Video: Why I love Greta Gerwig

As a woman pursuing a career in directing myself, I admire Greta Gerwig and how she is able to be so successful despite the many roadblocks that come with working in a male-dominated field.
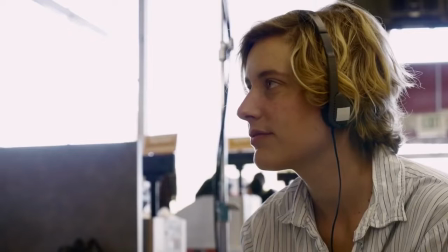Despite her first directorial, or rather co-directorial, debut being all the way back in 2008 with Nights and Weekends,
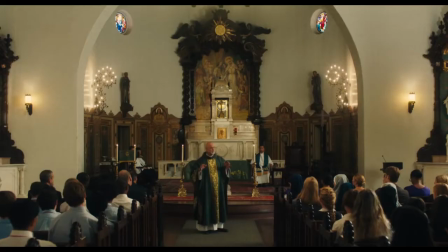Gerwig has seemingly skyrocketed in popularity after her extreme success with Lady Bird back in 2017.
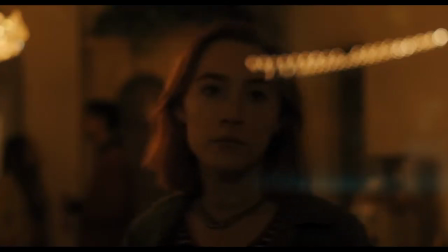This was the first of Gerwig's three films that I had ever seen, and I immediately knew she was special.
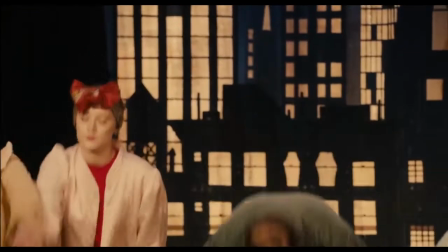Her artistic voice is so distinct through her films, and her choices are always so intentional.
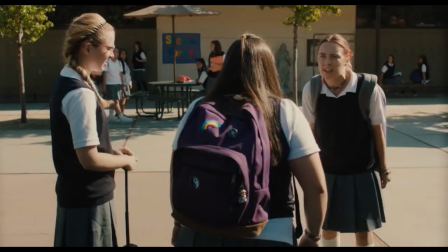More recently,
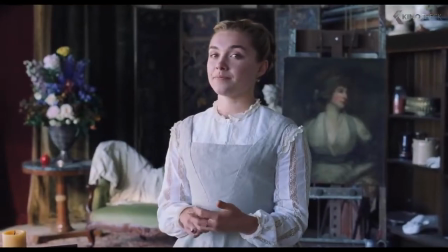Gerwig's adaptation of Little Women is giving the other seven adaptations a run for their money with her extreme creativity and innovations to the classic novel.
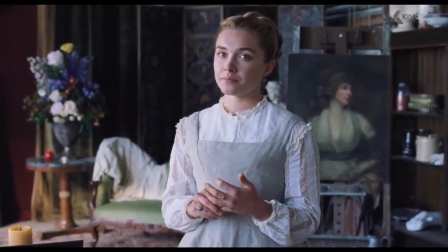Two out of three receiving Oscar nominations? Not too shabby.
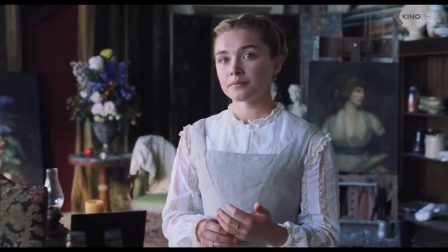One thing I admire about Gerwig is the fact that she has only ever directed films that she has written.
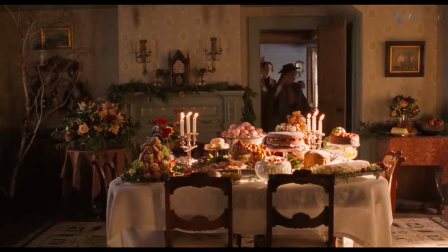Oftentimes, I think it can be easier for the writer of a script to also direct the film itself, seeing as they know the exact vision they had when they were writing it.
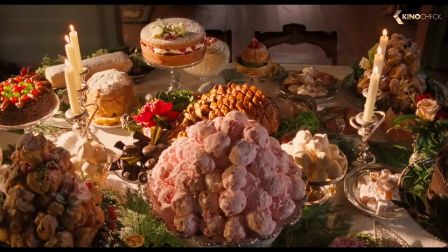While Little Women was technically adapted, Gerwig still made it her own and changed just enough to make it feel like a completely different story compared to past adaptations.
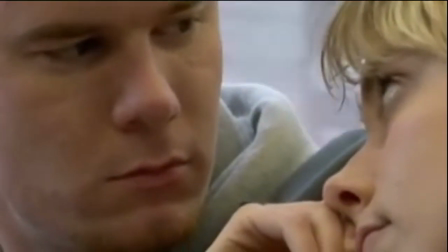Lady Bird and Nights and Weekends were both original screenplays, and I can't imagine bringing in another director to try and tell these stories.
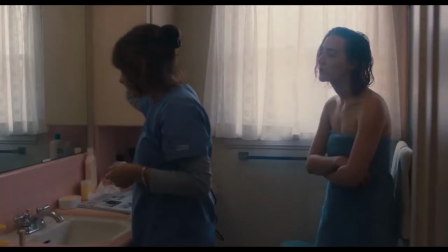Gerwig's vision is so clear and precise, it would be weird to have a completely different party trying to showcase her voice.
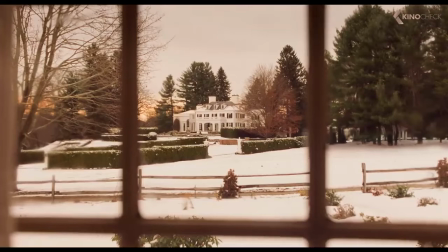Gerwig's many talents give her a great advantage in making any film.
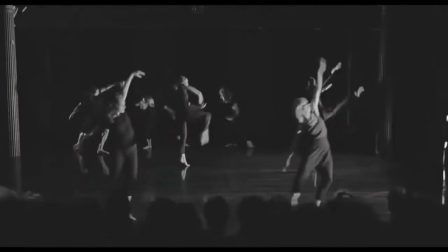In addition to being a writer, she was an actress herself prior to her major directorial debuts and continues to act even now.
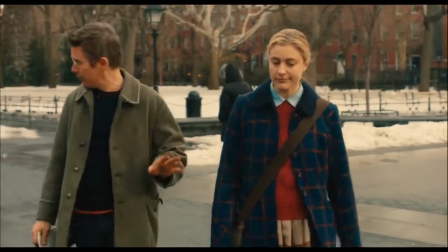Because of this, I think she has an incredible way of directing her actors that they will better understand. hand.
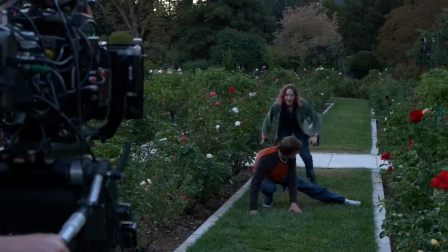This is both beneficial for the actors as well as the film as a whole.
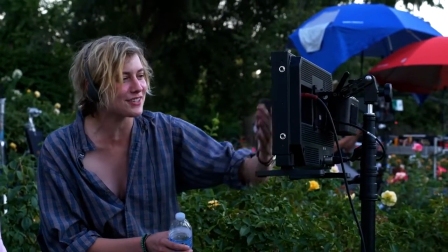It takes pressure off of the actors, which in turn takes pressure off the rest of the crew when trying to film more difficult scenes.
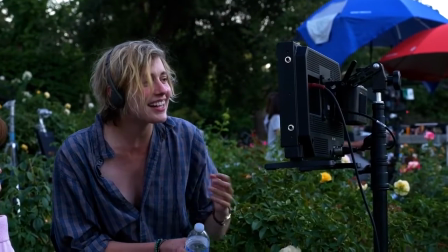Directing for the camera can be incredibly difficult, especially for someone who isn't familiar with the acting process in the first place.
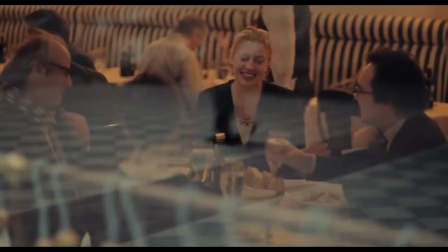Currently, Gerwig has acted in over 35 films and TV shows, so she really knows her stuff. In Gerwig's two most popular films, she has also chosen to cast two recurring actors, Saoirse Ronan and Timothee Chalamet. Other directors are also known for reusing actors, such as Martin Scorsese with Robert De Niro and Joe Pesci, or Quentin Tarantino with Leonardo DiCaprio and Brad Pitt. I really like this idea of a director growing closer to their actors and building a bond in which they not only work together, but grow together as well. It makes Gerwig's films specifically feel all the more personal and intimate knowing how much she truly cares and knows her actors, almost like a family. Even on the small scale of my own student films, there are definitely a handful of actors I feel more comfortable working with and feel closer to,
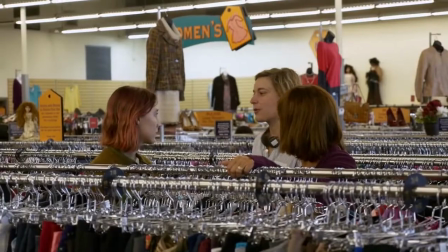and therefore will better the story I'm trying to tell.
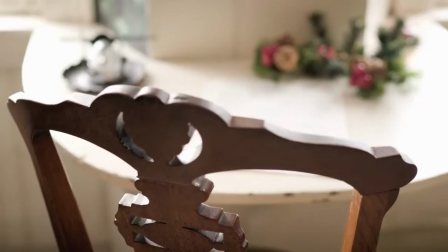Gerwig is also able to create her own unique world through the stories that she writes and brings to life on screen through her directing.
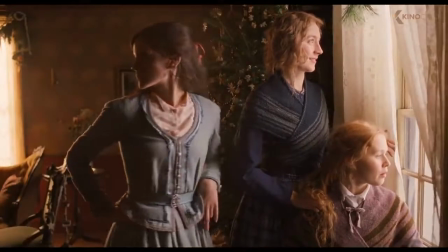Little Women is no exception. This cinematic adaptation of Louisa May Alcott's novel has been made seven times before Gerwig's.
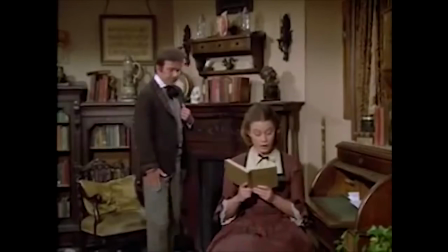How can it be any different, and why is it even necessary?
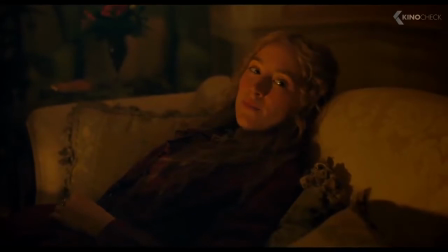Gerwig has made this 150-year-old novel something that could easily apply to everyday life in 2020.
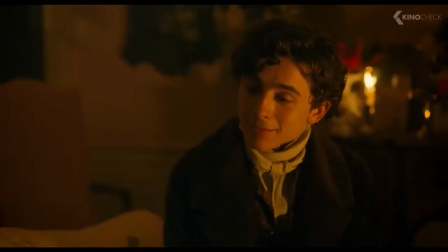It is a feminist story for men and women of all ages and all walks of life.
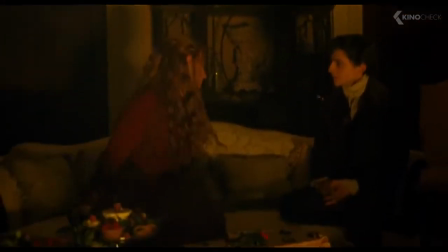These characters feel real and vulnerable, not stiff and boring like in past adaptations.
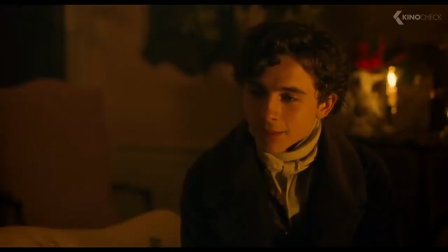Even the blocking used for these actors subconsciously makes us feel more connected to them, especially between Joe and Lori.
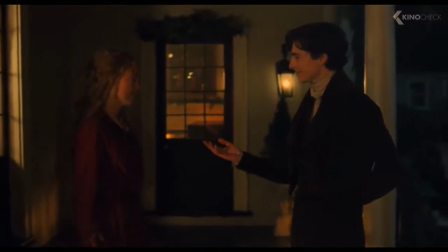These two are best friends, and we don't have to do anything but watch them interact to understand that.
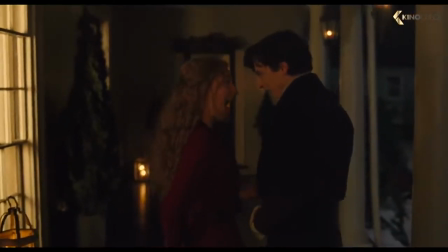Their playful interactions and childlike foolishness just creates such a wonderful feeling of bliss and joy.
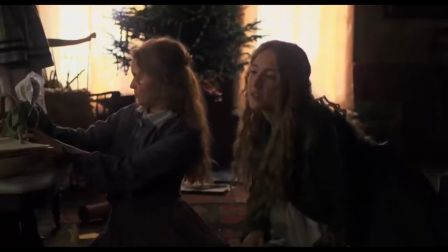The four sisters are always holding on to each other and playing together, which is so much more accurate for how families are in real life.
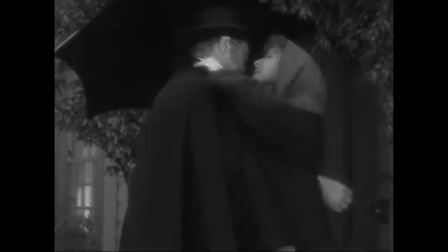In my experiences, at least, most period pieces I've seen feel stuffy and impersonal.
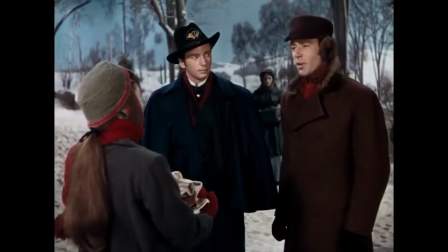No one really feels human. Everything feels so formal or forced.
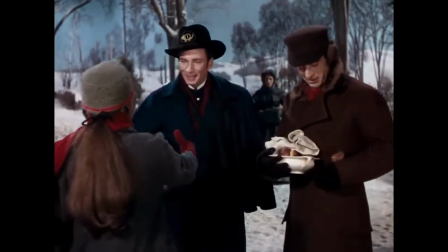It's hard to relate to any character. Characters' movements seem odd or unnatural.
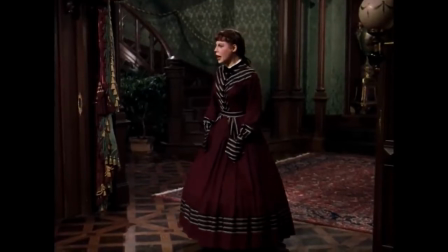It's difficult to understand their real feelings. but today it is so hard not to relate to any of Gerwig's adaptations of these beloved characters.
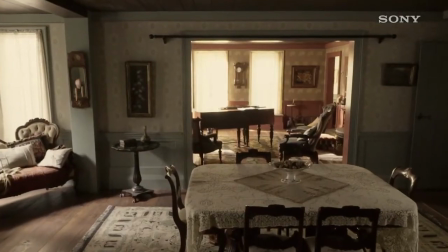Another thing I admire about Gerwig is how incredibly intentional she is with every little detail of her films.
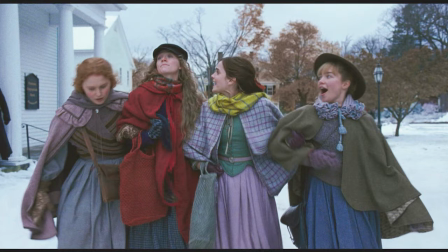For example, you'll notice that in Little Women each March sister has her own color. Joe is red, Amy is blue, Meg is green, and Beth is purple.
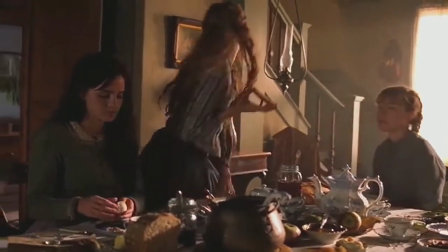Costuming alone, Gerwig is so conscious of these characters and their relationships to one another,
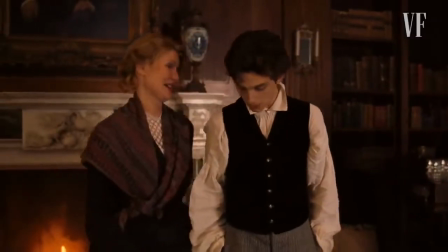which is why you'll also notice that their mother's clothes almost always incorporate a little bit of each color, since each girl is a direct part of her.
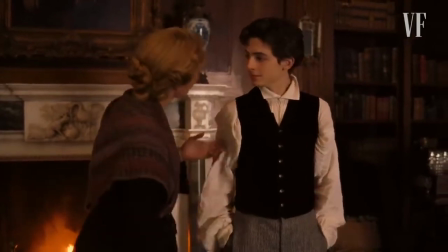Now, other scenes, it may not be all four colors.
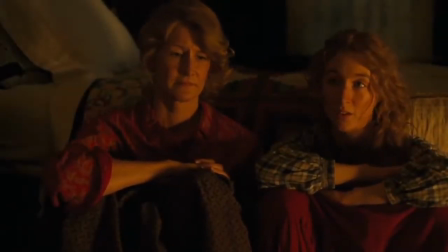For example, when Marmee and Joe are discussing Joe's guilt about Amy, Marmee wears a red shirt and a blue skirt, symbolizing both daughters. It may not be obvious to the general viewer, but once you know, it's hard not to notice.
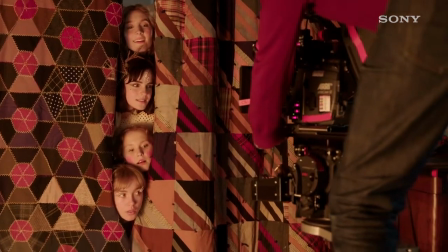Another thing Gerwig is extremely intentional with in Little Women is time.
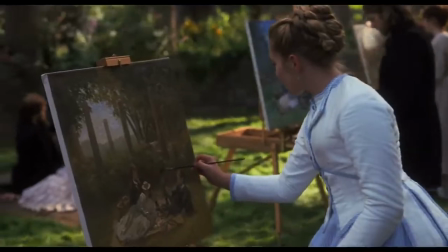Much unlike past adaptations of the novel, Gerwig chooses not to tell the story chronologically.
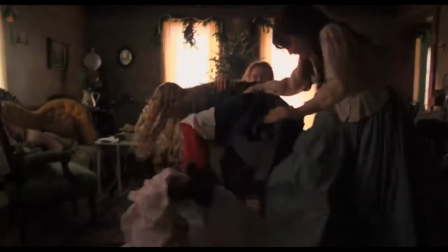However, she distinguishes this to the viewer by having warmer tones prevalent during what is
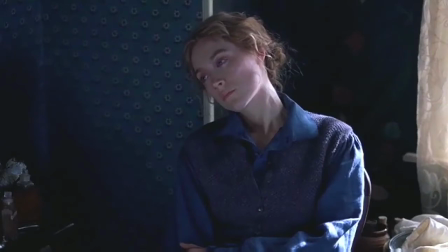deemed as the past or childhood and cooler tones during the present or adulthood.
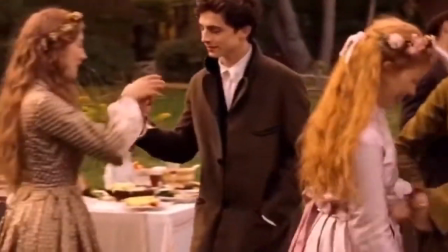Gerwig explains how the warmer tones reflect how we often look back on our own childhoods with rose-colored glasses,
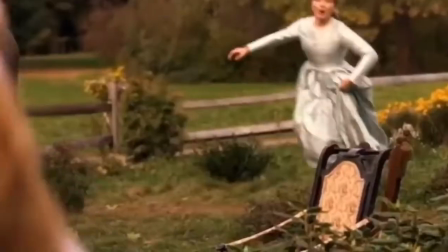like there is a certain indescribable quality that just makes us feel warm,
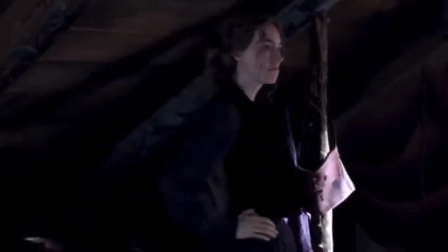as contrasted to the coldness we feel when we are forced to leave childhood memories and start living as adults.
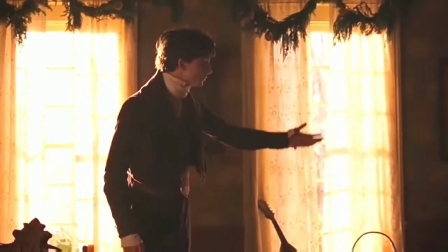My favorite example of this is the golden hue around the March sisters on Christmas Day when their father returns home from battle,
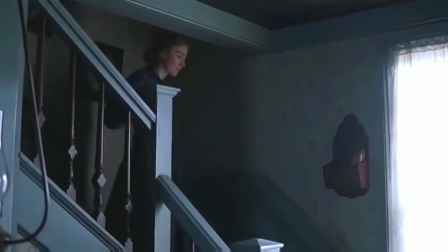and then the cool tones of the family taking care of Beth while she is ill.
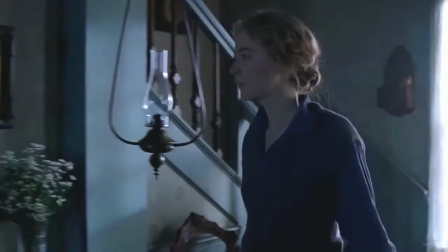I could go on for days about the subtleties throughout Little Women, but I'll continue on with Lady Bird and Nights and Weekends.
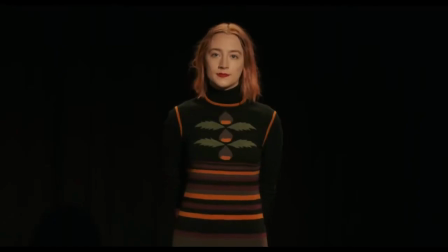On paper, a coming-of-age film like Lady Bird may seem like nothing special,
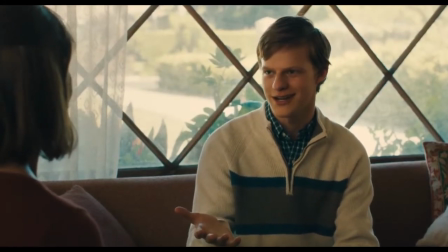but the way Gerwig encapsulates the realistic struggle between mother and daughter and the overall struggles of your senior year of high school,
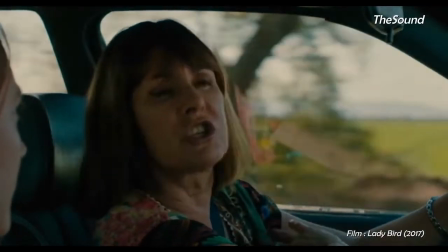it only leaves you wanting more. Early on in the film, we see Lady Bird and her mother driving together, both looking displeased.
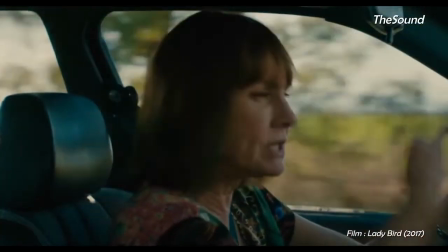Lady Bird herself even chooses to throw herself out of the car to get away from her
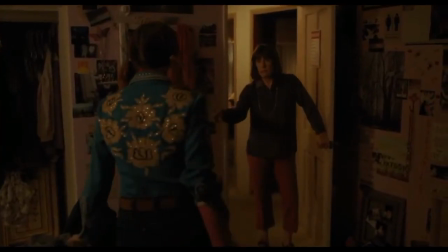mother and her pressing questions. she won't even go by the name her mother gave her.
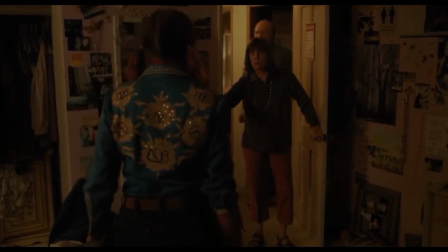We are introduced to their complicated relationship right away.
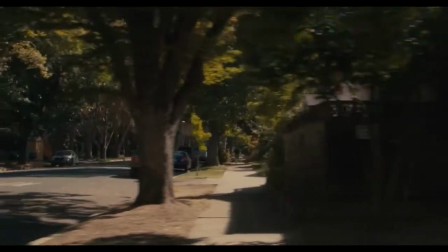As the film progresses and we get to the end, we are shown a beautiful scene intercutting between Lady Bird driving by herself through Sacramento and her mother driving alone.
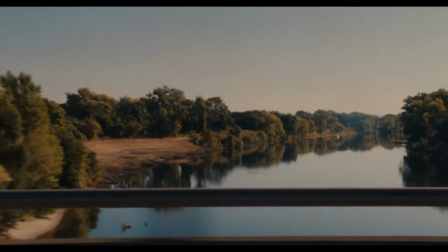It's not until they are apart that we see how much they truly care for one another. This ability to drive alone is a symbol of independence for Lady Bird.
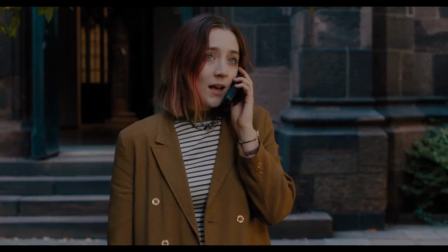It's what she's always wanted. But it is also a symbol of loss for her mother, despite her earlier actions pointing to her desire for Lady Bird to be gone. We now see it was only a guard she put up so Lady Bird couldn't hurt her. It is no longer a shared experience between the two.
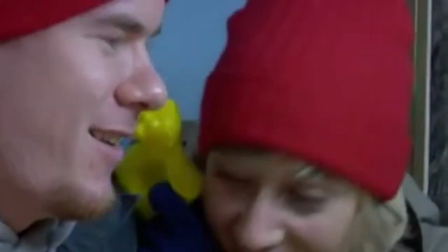Nights and Weekends is sort of the odd duck of Gerwig's films. It's not very popular.
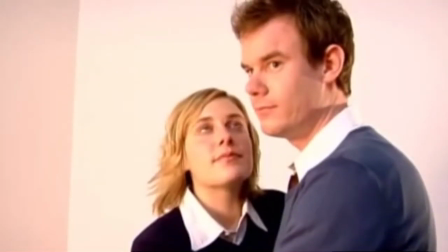In fact, the only way I could watch this was by purchasing the DVD and even then there weren't many made in the first place.
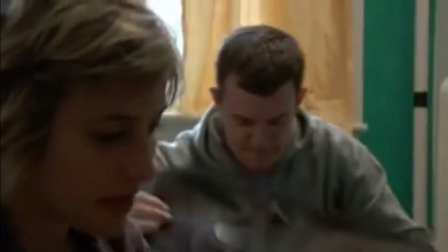It is very different than her two other films, which would explain her popularity starting after the fact.
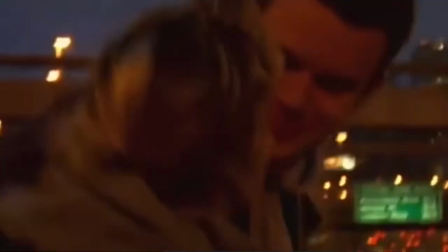Perhaps co-directing, co-writing, co-starring, and co-producing was simply too much for the film to turn out as successful as Lady Bird or Little Women.
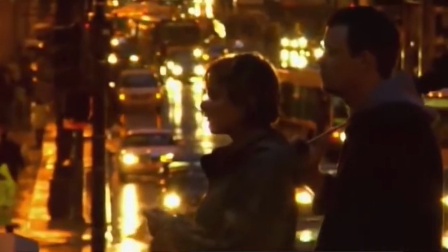Nonetheless, Gerwig still makes choices in this film that exemplify her eye for detail.
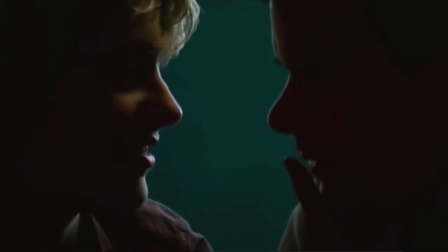One strong aspect of this film is the dialogue.
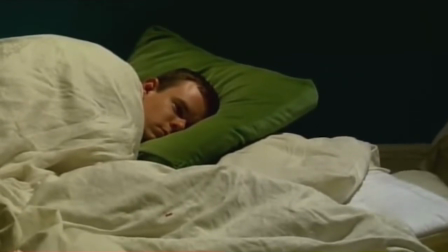Characters often noticeably mess up their lines or have to repeat parts of sentences after getting tongue-tied, but I think this is an incredible stylistic choice.
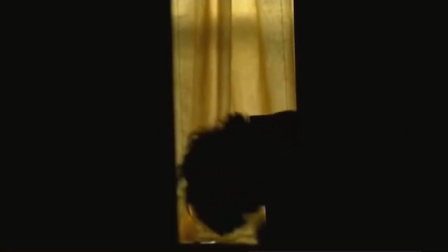It truly mirrors how anyone would actually speak in real life.